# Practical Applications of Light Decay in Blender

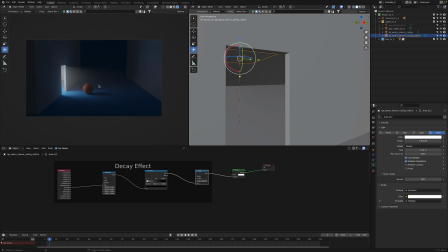[8:08]
But you can also, in this case, just given it's an area light and the subject is kind of off to the side of it, is we can just bring that spread down and then it'll just kind of constrict that area of effect closer to the area directly kind of in front or underneath
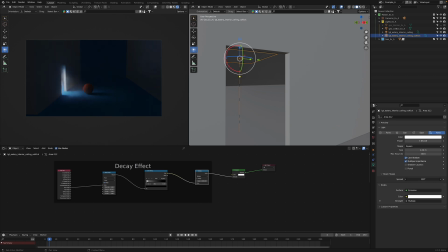[8:24]
and what have you of the actual light itself. So that would have been another approach that may have worked in this specific situation. I just kind of liked the look that I was getting using the decay effect and so yeah that kind of gives you that added control to be able to achieve that in these types of scenarios.
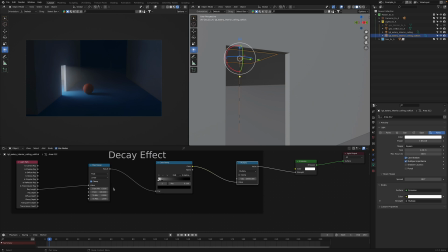[8:42]
Now with the map range node, in this situation it's not really doing anything specifically regarding the actual look of what I'm achieving here. I believe all it's doing is converting that ray length into a value so that it can actually be used within the rest of the setup.
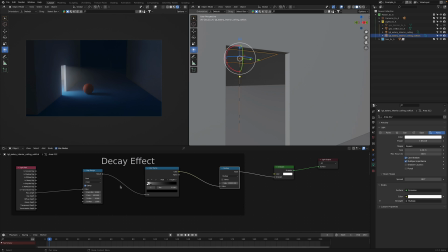[8:59]
If you'd like to look a little bit more in depth into this setup, why it is set up the way it is and the ins and outs of it, definitely check out a couple links in the description again of YouTube videos and a couple links to a couple external sites too that go
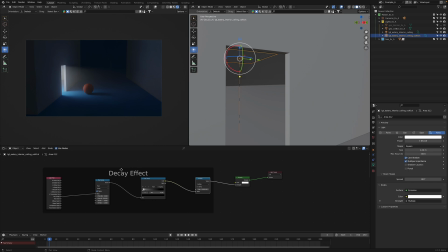[9:14]
over it and similar setups pretty in-depth. I believe there's this fellow lighting artist, his name's Pow, I believe it is, if I got that right. And he has a YouTube video actually, which is great, goes into this in-depth. So definitely check those out if you'd like.
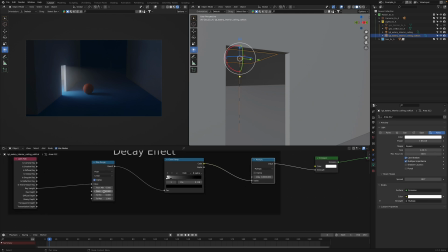[9:29]
But what this can do, I believe, is act kind of as a limit to your far distance, similar to what you might use in say Arnold if you've used that there is a light filter you can use a decay filter where you can actually adjust the near and far distance so this kind
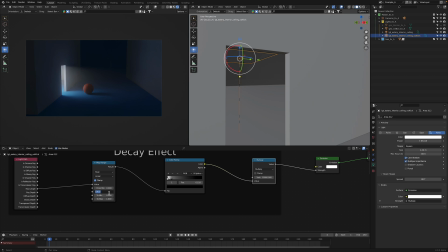[9:46]
of can act as kind of a limit to that if you say change this to 10 and then you drag this black or right control point up all the way we can't now go beyond that but we can act kind of within that range right but then if we max that out to
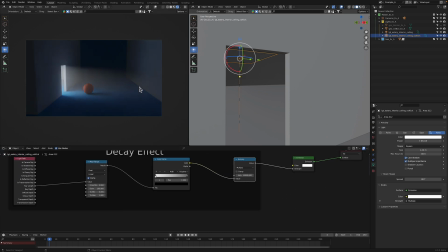[10:04]
say 100, it's gonna now have that more full kind of area of effect within the image that it was having originally. So that's one way you can kind of use that. But that's how I used the decay effect on this light within this scene.
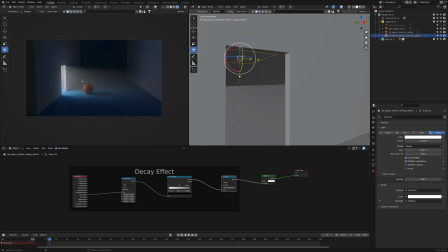[10:20]
So in the next one I'm gonna go over a kind of more recent personal project where I've used this effect as well in a bit of a different way.
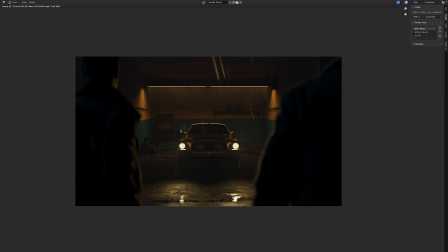[10:29]
Alright, here we are in the next personal project where I used this effect. So I used it here on these top lights within the garage. So here it is with the effect in play. Now here it is without it.
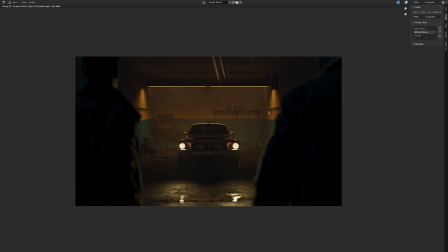[10:42]
So clearly without it, with the lights at that strength that they're currently at, I just felt like it was just affecting things too much. It was just brightening things overall, just through the volumetrics as well which just kind of felt unnatural and overly lifted.
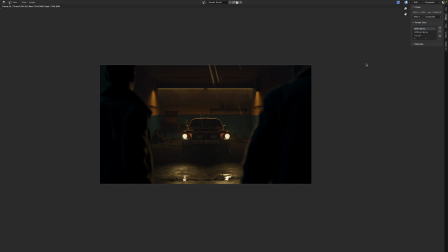[10:58]
So that's why I decided to implement the effect here and I wanted this kind of like look where you kind of just have that fog effect localized closer to the light source. So I'm just gonna jump into Pura for a second just to show you what I mean.
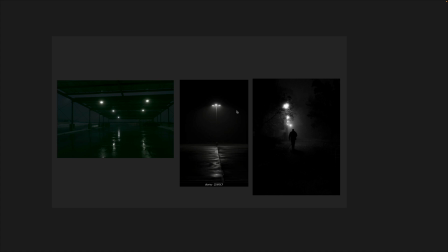[11:12]
So here's the kind of look that I was going for in that regard where you kind of just get that fog constrained more just closer to the light source itself right as you can see in these images so I'm just gonna go back to blender yeah and so here it is without the
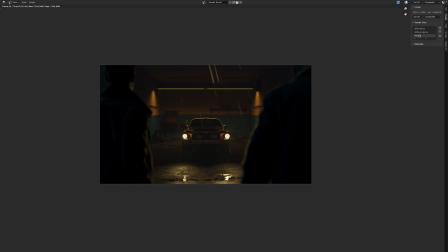[11:26]
fog at all that's what it looks like which you know once you add a glow yeah that could work too potentially I just wanted to add something subtle in addition to that so that's why I kind of added it within this image it might be a little strong but regardless I was pretty
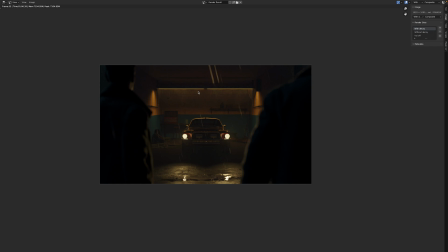[11:40]
happy with how that specific effect worked out in this so that's why I ran with it so I'm just gonna leave the rendered view and go back to blender here.
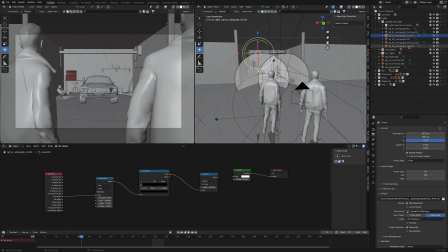[11:48]
All right, so in Blender, these are the lights that I used for that effect. Again, they're just volume kind of kick lights, as it were, within this scene. I just duplicated them from the original light source itself and added that decay effect to it. Currently, it's unplugged just so that I could do those renders to show you.
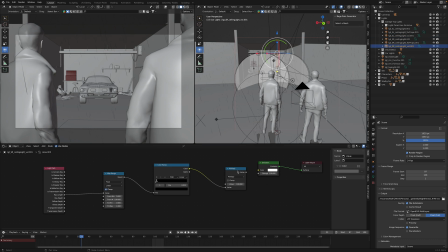[12:07]
But what I had done was just connected it here again, just the same way I did in those other kind of examples.